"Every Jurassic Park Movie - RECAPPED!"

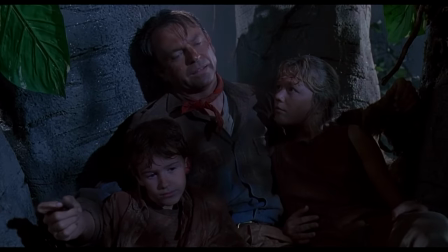We of course have this corny scene where Timmy tells his dinosaur jokes What do you call a blind dinosaur?
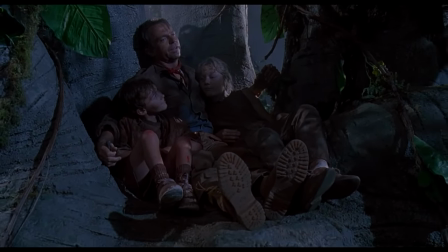I don't know, what do you call a blind dinosaur? Do you think he saw us?
And the gross-out scene where Lex gets sneezed on
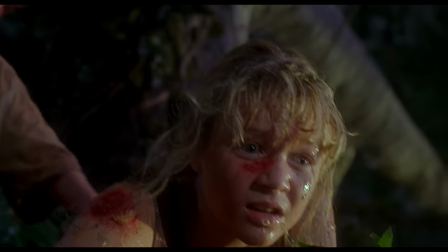and this part of the movie was clearly catering towards the kids watching this but the overall charm it adds to the movie is undeniable
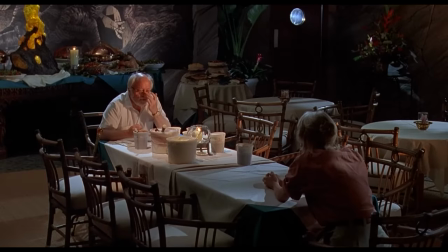Ellie spots John comfort eating ice cream as he sulks about his dream turning into a nightmare this conversation is
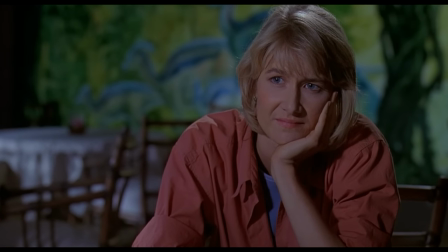crafted beautifully as we continue to hear John talk about how he can correct his mistakes and he reminisces about his creations in the early days
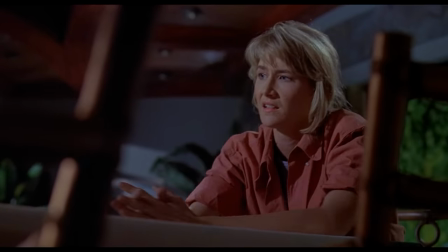Ellie however wants him to wake up to reality talking in the here and now Bringing the conversation back to something more important than the hopes and dreams of
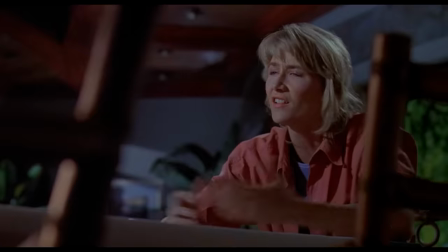an old man The safety of their loved ones who are still very much in danger When we have control again You've never had control, that's the illusion!
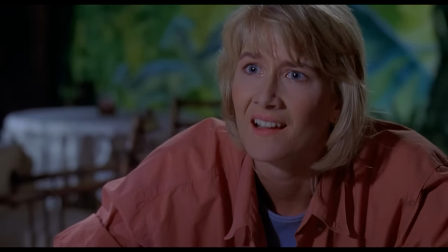I was overwhelmed by the power of this place I didn't have enough respect for that power and it's out now
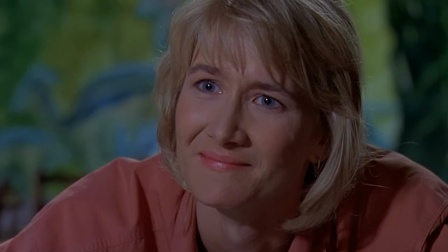The frustration of this conversation bringing tears to her eyes This scene serves a humbling reminder
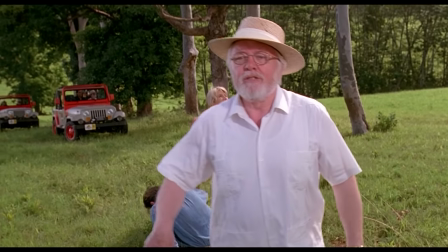how creative ambition to fulfil your self-imposed purpose in life can suck you in to the point
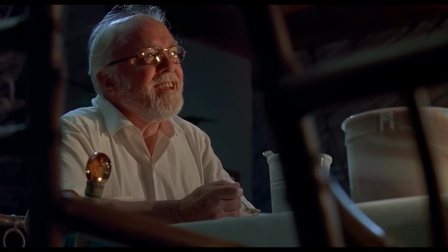of neglecting the people in your life.
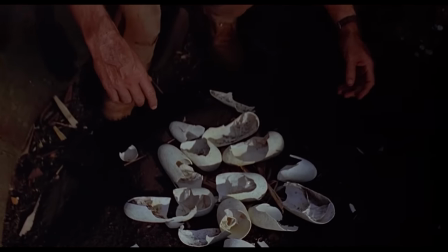The next morning, Alan finds a nest with broken eggshells, making Ian Malcolm 100% right about life finding a way.
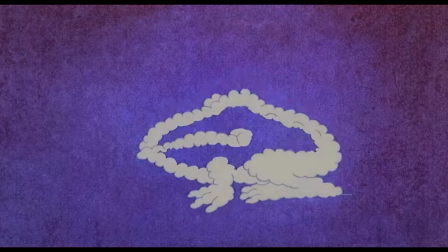Even though the dinosaurs were genetically modified to be female, they patched in DNA from a frog type that has the ability to change sex.
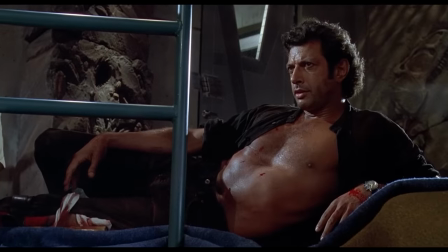Speaking of Ian Malcolm, here he is in the movie's second biggest meme.
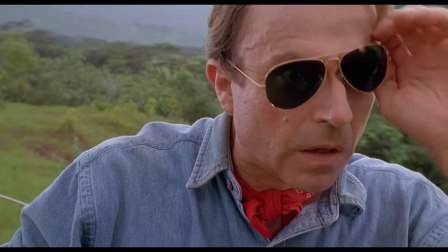This shot adds nothing to the movie, but I guess they figured that the guys watching have their dinosaurs,
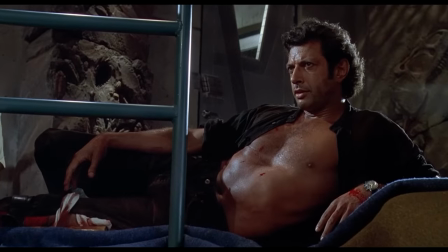death, and destruction to enjoy, so better throw in something for the ladies to enjoy too.
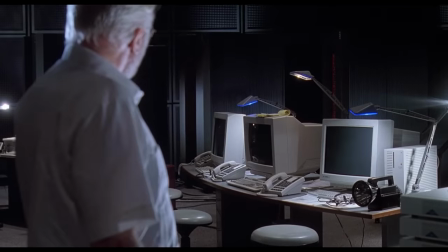With no other option left, John tells Ray to shut off all the power in the park to stop Nedry's program and reboot the system back to normal.
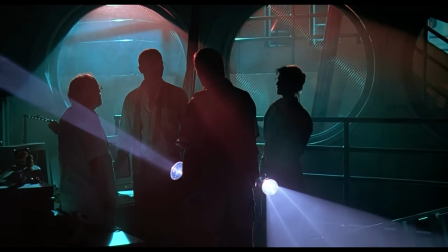The main power is restored, but the breakers have all tripped, meaning Ray has to go and manually flip them back on.
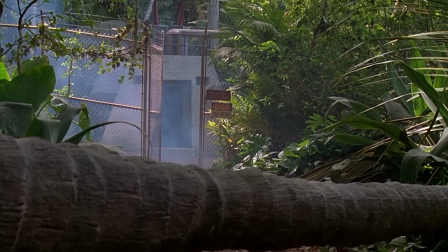Sounds easy enough, but the breakers are located in the maintenance bunker on the other side of the raptor paddock.
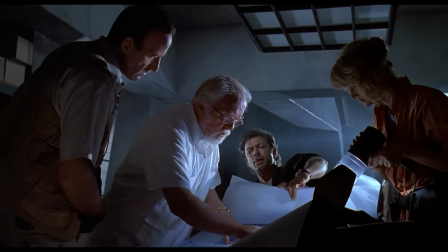Ellie and the others hunker down in the first aid bunker while they wait for Rey to definitely return.
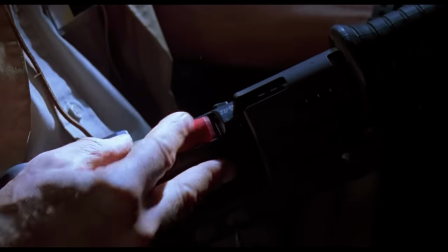Muldoon isn't messing around and won't let Ellie go on her own to check on Rey.
Something went wrong.
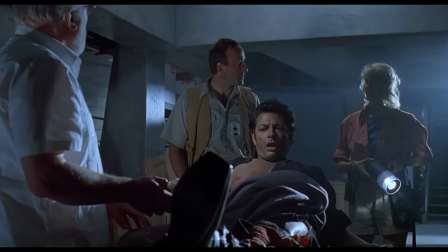I'm gonna go get the power back on. You can't just stroll down the road, you know?
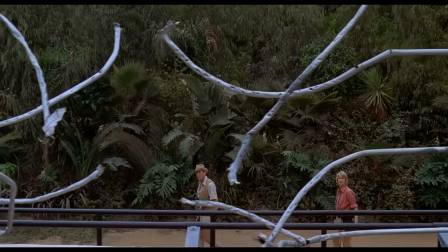This next moment where we see the raptors have broken out still gives me the chills because we all know what's coming.
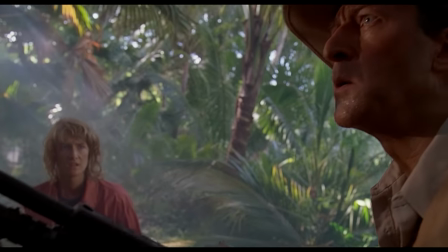They can see a path through the jungle to the maintenance bunker but Muldoon says the game is already over as they're being hunted by the raptors.
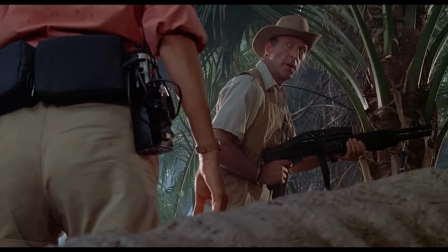And like the absolute bro he is, he essentially sacrifices himself to let her make a run for it.
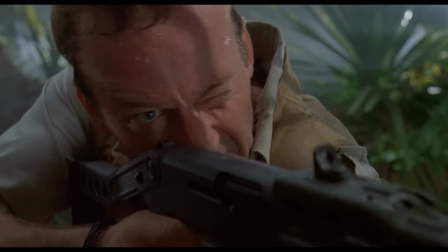He feels somewhat confident that he can get the first shot, but then…
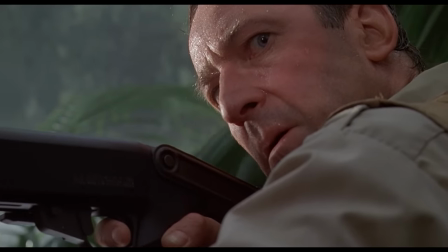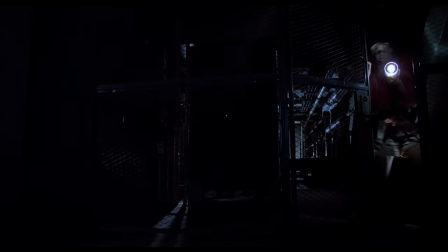Ellie makes it to the bunker, but Ray Arnold is nowhere to be seen.
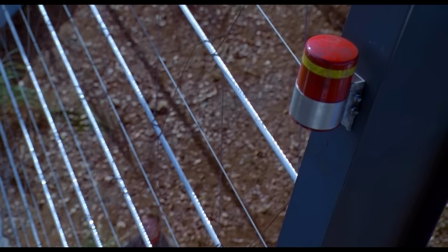As she begins to flip the power switches back on, Alan and the kids are climbing over an electric fence, which just so happens to be the last switch on the panel.
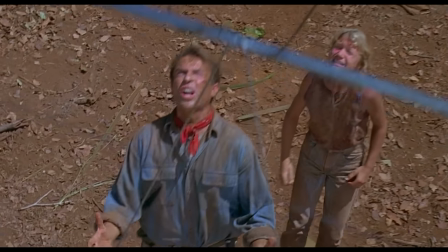Classic movie suspense stuff Alan urgently calls for Timmy to jump as the warning sirens are sounding Subverting my
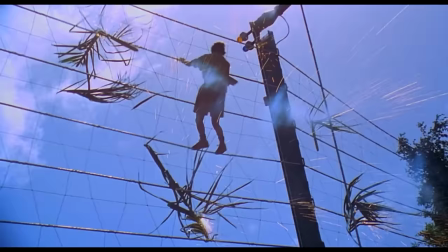expectations the first time watching this Timmy doesn't jump in time and gets electrocuted But luckily after a tense minute of no breathing,
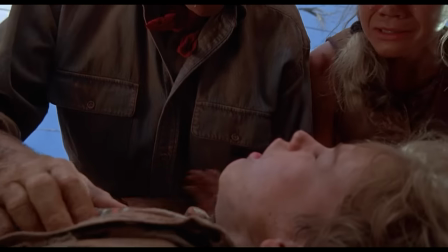Alan brings him back to life
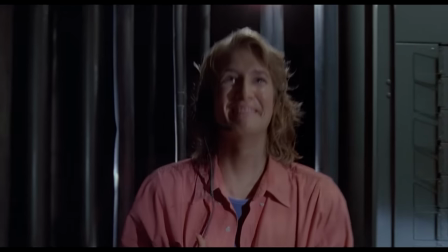Ellie is celebrating bringing the park back online but then suddenly
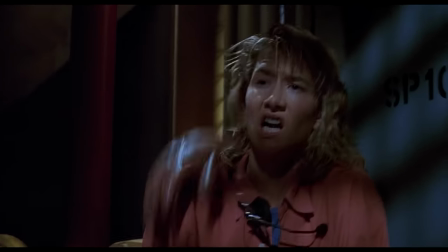She manages to get away from the raptor for now and then she thinks she's found Rey alive and well, but nope.
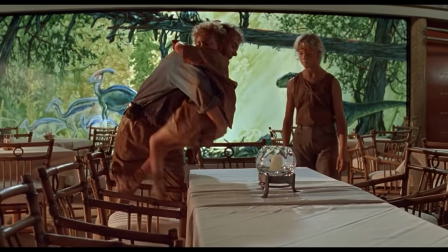Alan takes the kids to rest up in the visitor centre while he finds Ellie, and this starts what is probably most people's favourite part of the movie.
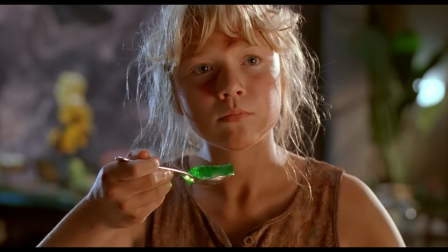Lex starts trembling when she can see a silhouette of a raptor on the other side of the wall.
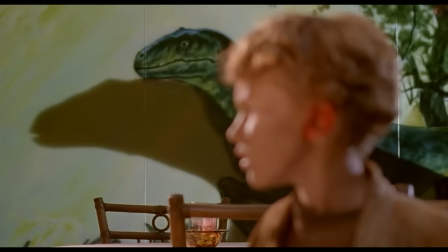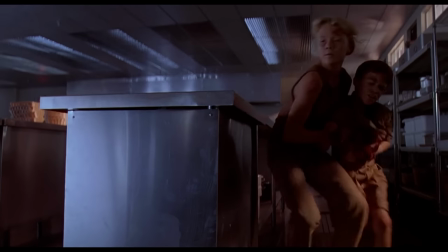Absolutely terrifying. They run off to the kitchen to hide, hoping that raptors don't know how to open doors.